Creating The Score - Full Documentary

It had a real innocent and pure sound and almost like a childlike quality, in the best sense that really worked well with the story I thought.
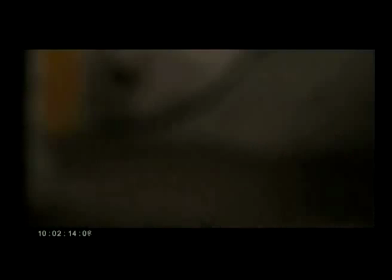273s
There were about a dozen themes written in total for the film, some more prominent than others.
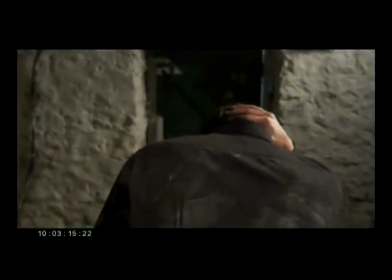278s
These included a couple of tension themes which were used in scenes where there needed
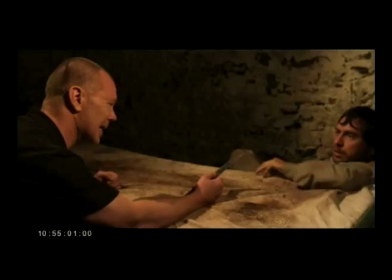282s
to be a certain level of discomfort or a certain level of danger.
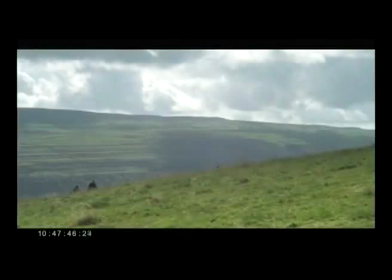288s
There was a piece of music written which became known as Ross's recovery theme which was used in some of the outdoor scenes because I felt
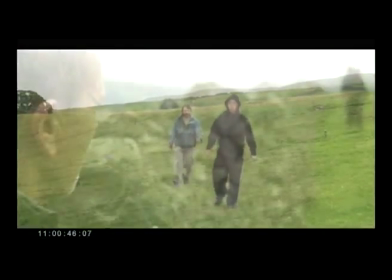296s
that the landscape became part of the characters recovery so the music gives the scenes a little bit more hope and also offers a nice contrast to all of
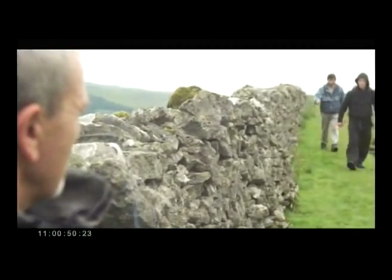304s
the other music in the film.
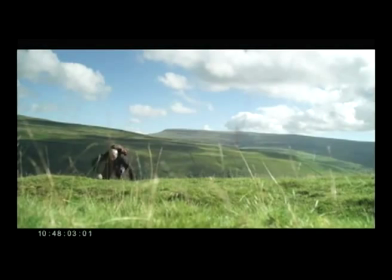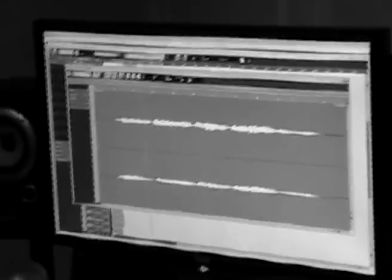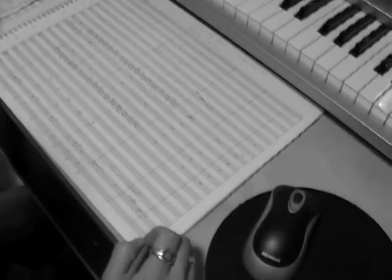In the case of the scene where Ross is escorted into the room into the darkroom and locked away he's got a bag over his head
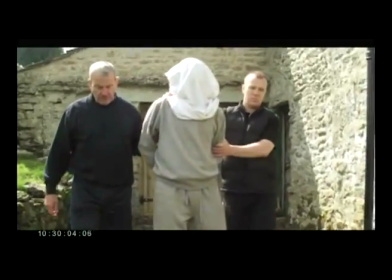329s
and it's in slow motion it reminded me of films where the guy is taken to be executed that's what it reminded me of when I first watched it and it for me that was the turning point in the film when I was just fully invested in the character of Ross and I really cared about what happened to him so I wanted to amplify that moment by
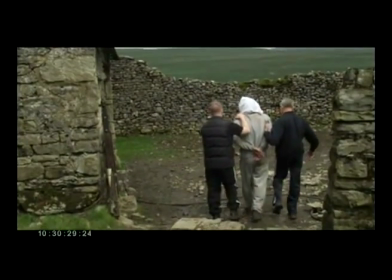351s
composing a piece of music that was just used for this moment and it's not used anywhere else
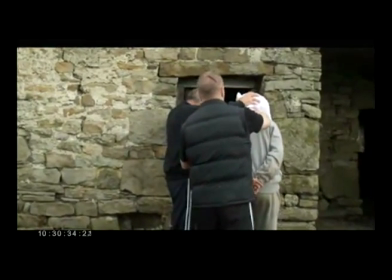356s
again just to amplify the scene one
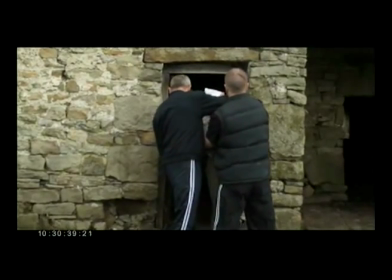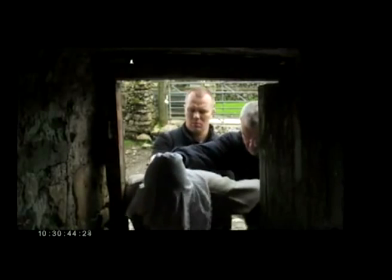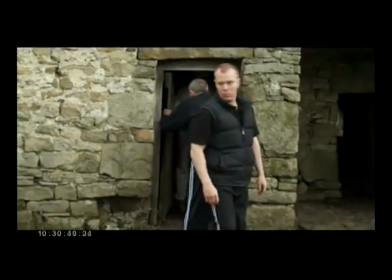of my favorite cues to write was the second attempt to escape
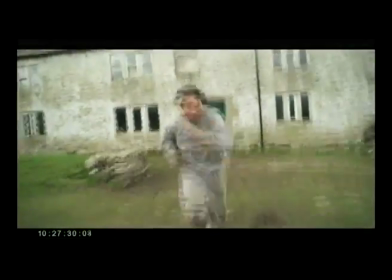381s
where Ross runs up the side of a hill and
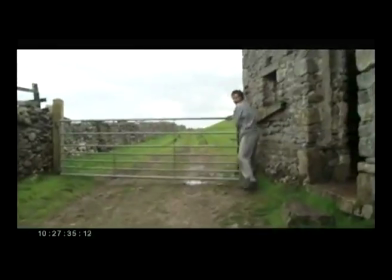386s
the sequence ends with this big wide shot of the moors and we just realized that he's not going anywhere and and he knows that and the audience knows that and it was a lot of fun to do because it's a longer sequence than the first attempt to escape so it gave me a bit of room to build up the tension and drama
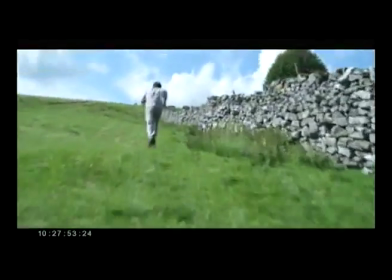404s
and add little bit more orchestral color and get more of the orchestra involved and when he gets to the top I used
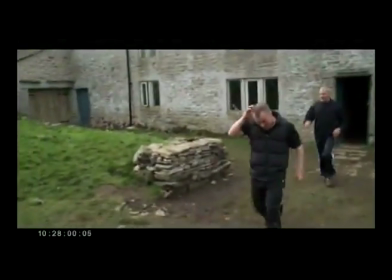411s
Anna to sing a little bit of Ross's theme in a higher register than previously
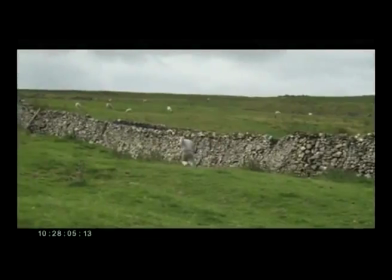416s
so that it almost sounds like a voice is calling out to him from afar and and then he falls to his knees and yeah it was just it's just a nice blend of image and sound I
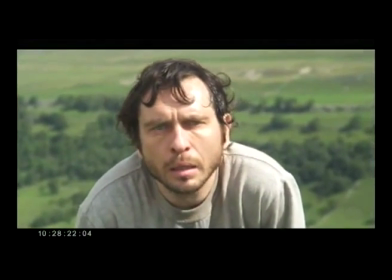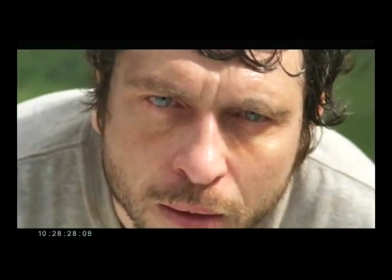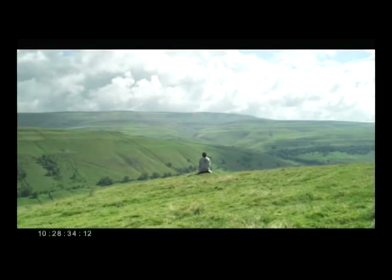remember asking Chris once I'd finished watching the film in Manchester for the very first time, I asked him what is the film about, sum up the film for me and he just said that it's about a man on the edge who's given a helping hand back and that was really
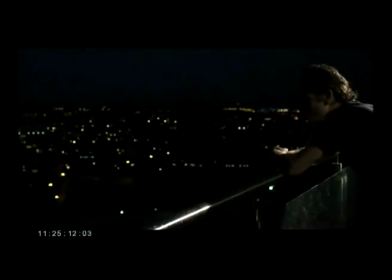477s
really good for me to know that because that helped me create the concepts for all of the themes and just make the music a part of the story rather than just sounding good.